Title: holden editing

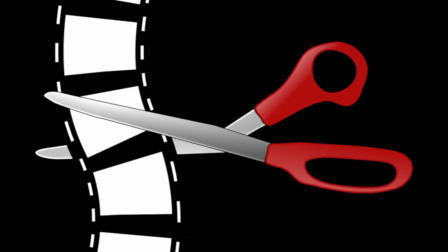[0:00]
Hello, my name is Holden and I'm going to be talking about editing techniques of film.
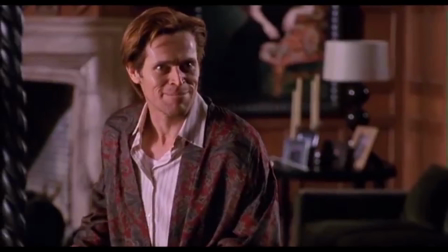[0:06]
I'm first going to be talking about the shot reverse shot. This shot is used for a scene that has
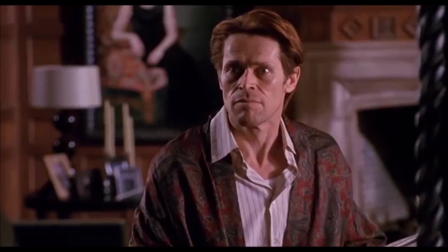[0:13]
conversation to make it look like a conversation and that you're a part of it with them.
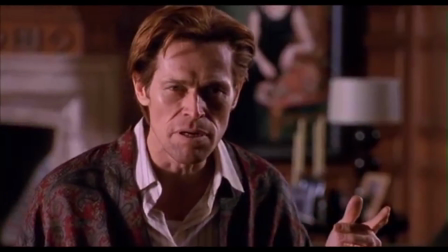[0:19]
The shot reverse shot can also be used for an object, so you can tell that the object is important.
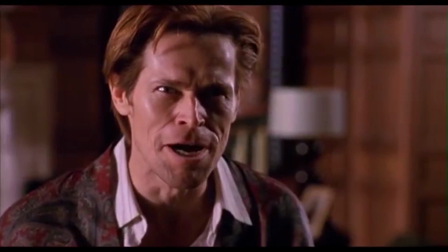[0:25]
Also, it shows that the character is looking at the object.
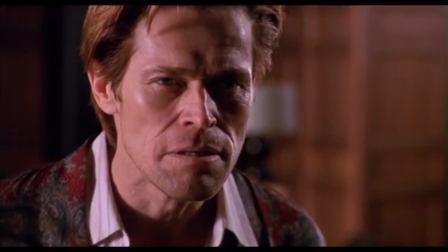[0:31]
Eyeline match is used for a conversation scene too.
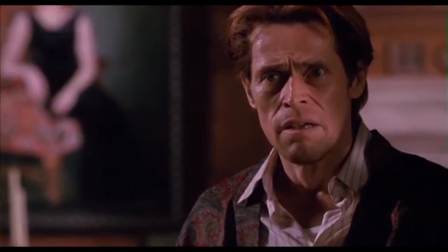[0:34]
It makes it clear to the audience that the people who are talking are actually talking to each other by making it look like they're looking at each other.
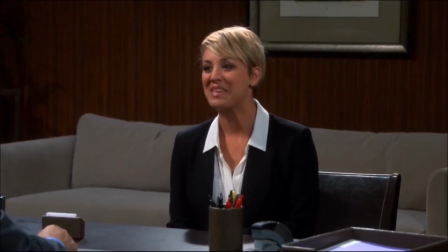[0:45]
The 180-degree rule is where there's at least two people in the scene and you pick the sides that you want to film.
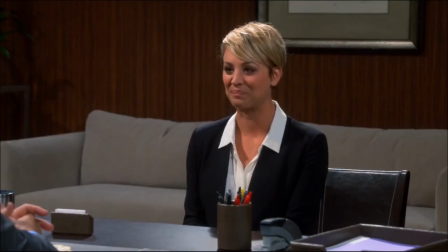[0:52]
So when the two people are talking, they both look like they're facing each other. So no matter what's going on, you don't take a shot from the opposite sides,
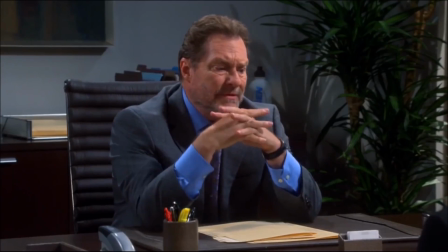[1:00]
or both people look like they're facing the same direction, and that will end up confusing the audience.
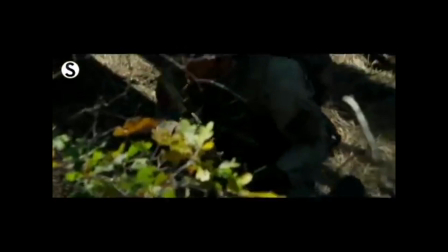[1:08]
Match and action is where one shot connects to the next. For example, if someone is walking out of a room through the door,
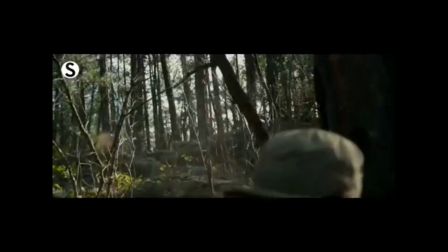[1:16]
when he's halfway through the door, it will cut to the next shot of him outside of the room, walking through the other half of the doorway to make it look like the scene is smooth
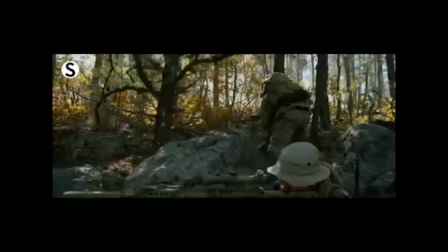[1:26]
and natural. That's important to do so it makes sense and the film is easier to watch and easier to understand.
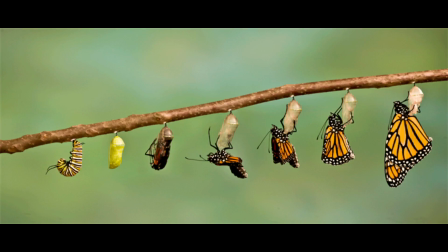[1:36]
Now I'm going to be talking about transitions. Different transitions are useful for different types of scenes. They help set up the next scene or shot for what's going on in the scene.
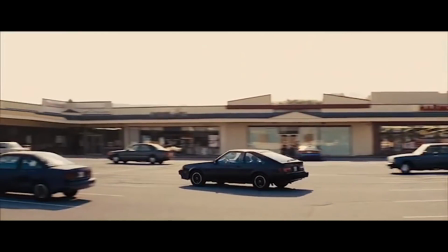[1:47]
Dissolves are used in a change of scene to show a change in time or location.
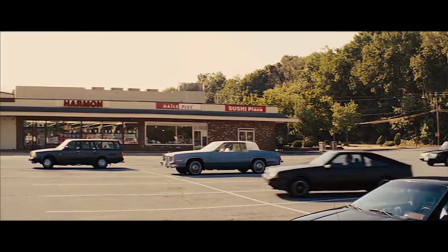[1:54]
This helps to connect two different things, objects or characters, to show that they are related to each other.
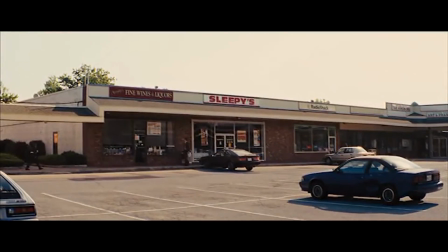[2:02]
This can make a change of scene look a lot less confusing and easier to understand and watch.
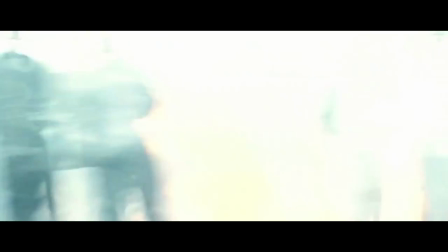[2:09]
Fade in and outs are used to change the setting and location.
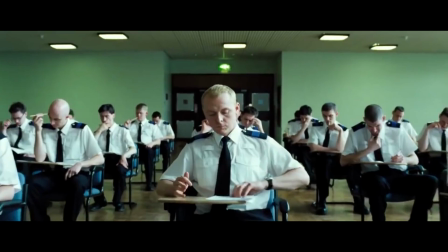[2:14]
This can show that the scene has changed to a new part of the story without being related to the previous scene.
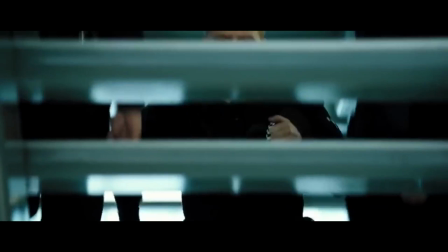[2:22]
This can help make the film still make sense even though the story has just changed.
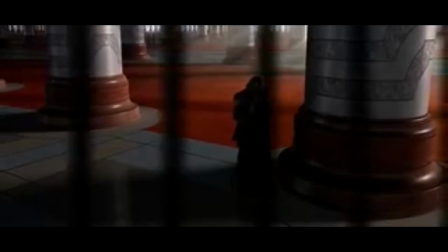[2:30]
Wipes are used to show that a scene is moving into another chapter, like turning a page in a book. This makes it clear that the film has moved on to the next chapter, and it's a good way of jumping to the next bit of the story without confusing the audience.
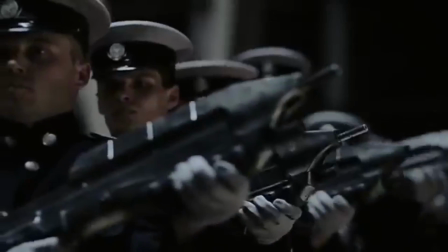[2:47]
Match cuts cut to a new scene that matches the
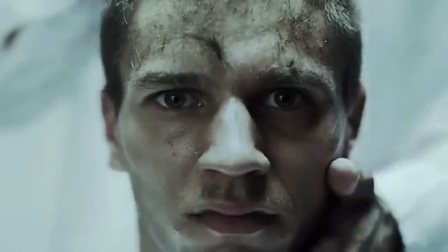[2:53]
composition of the previous one to show relationship between two different characters, settings or objects.
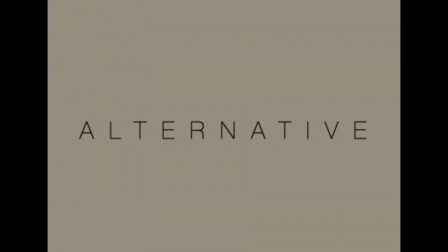[3:00]
I'm now going to be talking about alternative editing. This is where the viewer is seeing a believable space in front of them. However, they can still manipulate the audience as the viewers have suspended their beliefs.
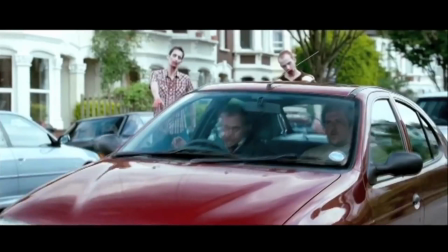[3:16]
Montages are a compilation of shots or scenes spliced together to
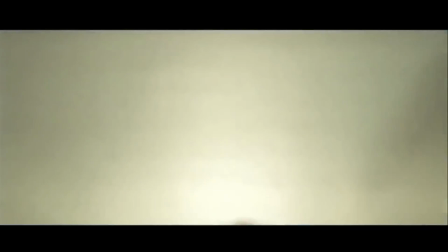[3:20]
create symbolic meaning quickly without needing to make a long story.
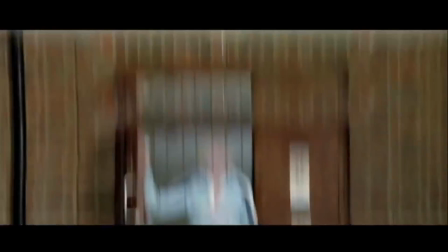[3:26]
Montages are good to show what a character or object is doing over
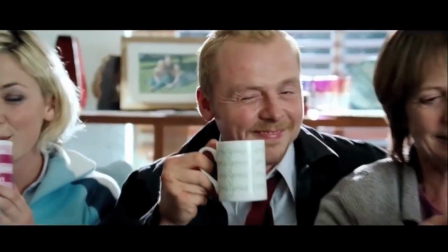[3:30]
a long period of time really quickly while the story still makes sense to the audience.
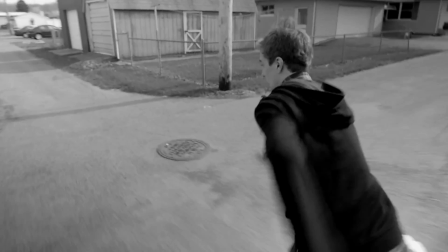[3:36]
New wave editing is where the rules of continuity editing
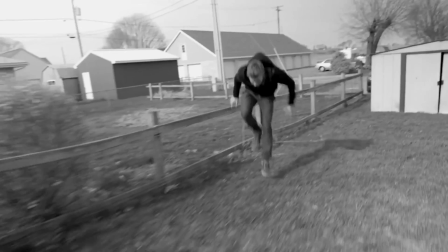[3:41]
are deliberately broken to create visible editing.
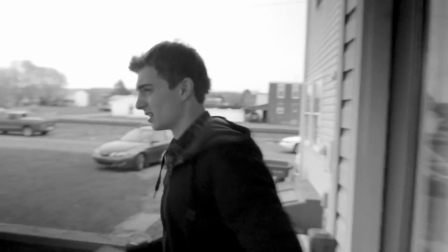[3:46]
This is used to make the film unique compared to other films.
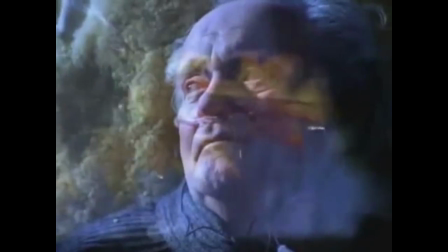[3:53]
Superimposition is where it shows us two images at once,
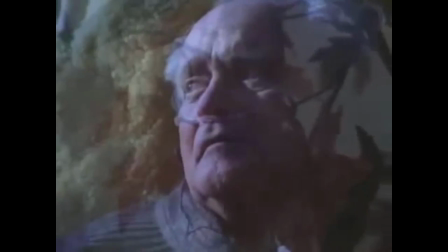[3:57]
usually one layered on top of the other. This style is used to make a connection between two images.
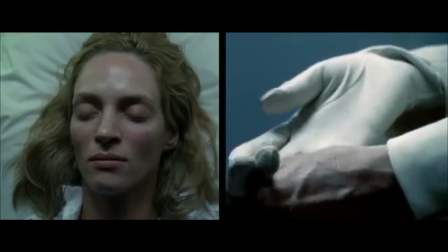[4:06]
Split screen is where it shows two different scenes at the same time. This is used to show that the two different scenes relate
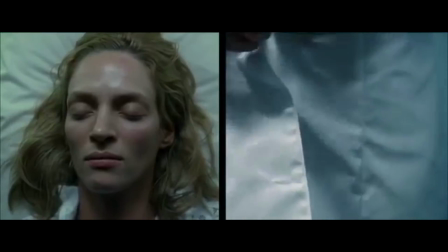[4:14]
to one another and show two different angles of action occurring.
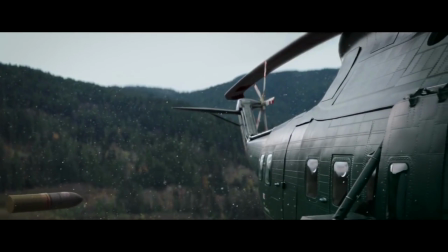[4:20]
Slow motion and speed up is used to make effect.
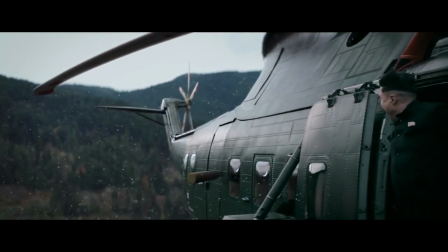[4:25]
Slow motion is used to make you focus on specific things or
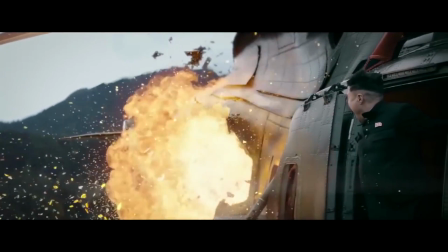[4:32]
importance and exaggerates certain moments.
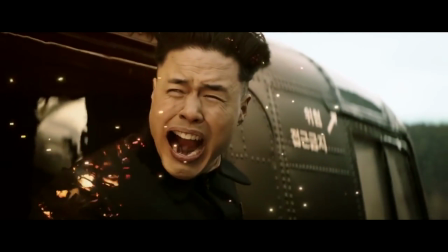[4:35]
Fast forward is used to explain events in a quick fashion or creates a comedic effect.
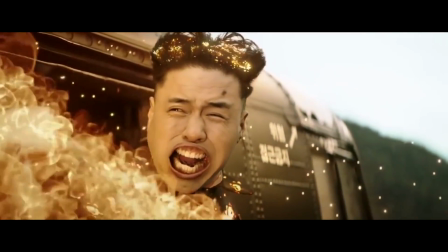[4:42]
Slow-mo and speed up can both be used together to make a great dramatic effect.
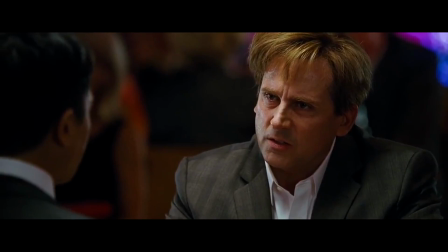[4:48]
Freeze frames is where the scene would pause a few seconds at a significant object or character.
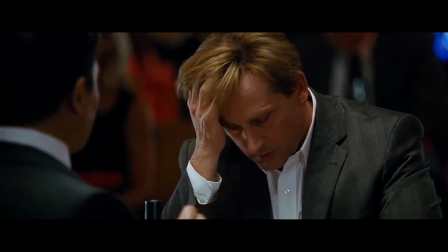[4:55]
It forces the audience to look at one particular shot.
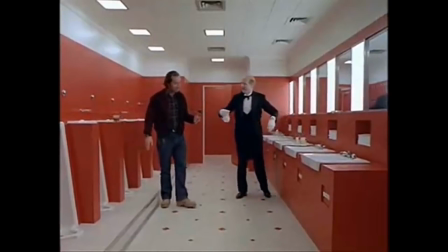[5:00]
No cutting is used to really force the audience to watch a scene.
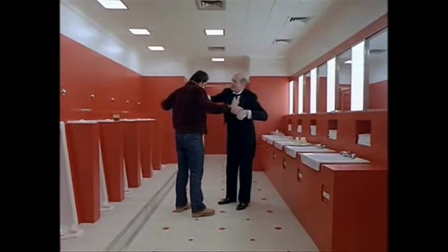[5:05]
It can be uncomfortable for the audience, but it's often used to make the audience think about what they're seeing and feeling.
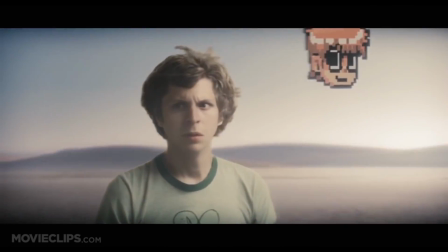[5:17]
Visual effects are effects that are not made to be seen as part of the film.
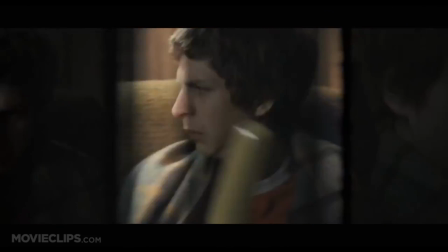[5:22]
They can often be used to create a certain style or highlight key information to the audience.
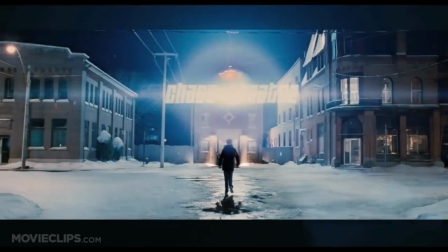[5:28]
Thanks for watching.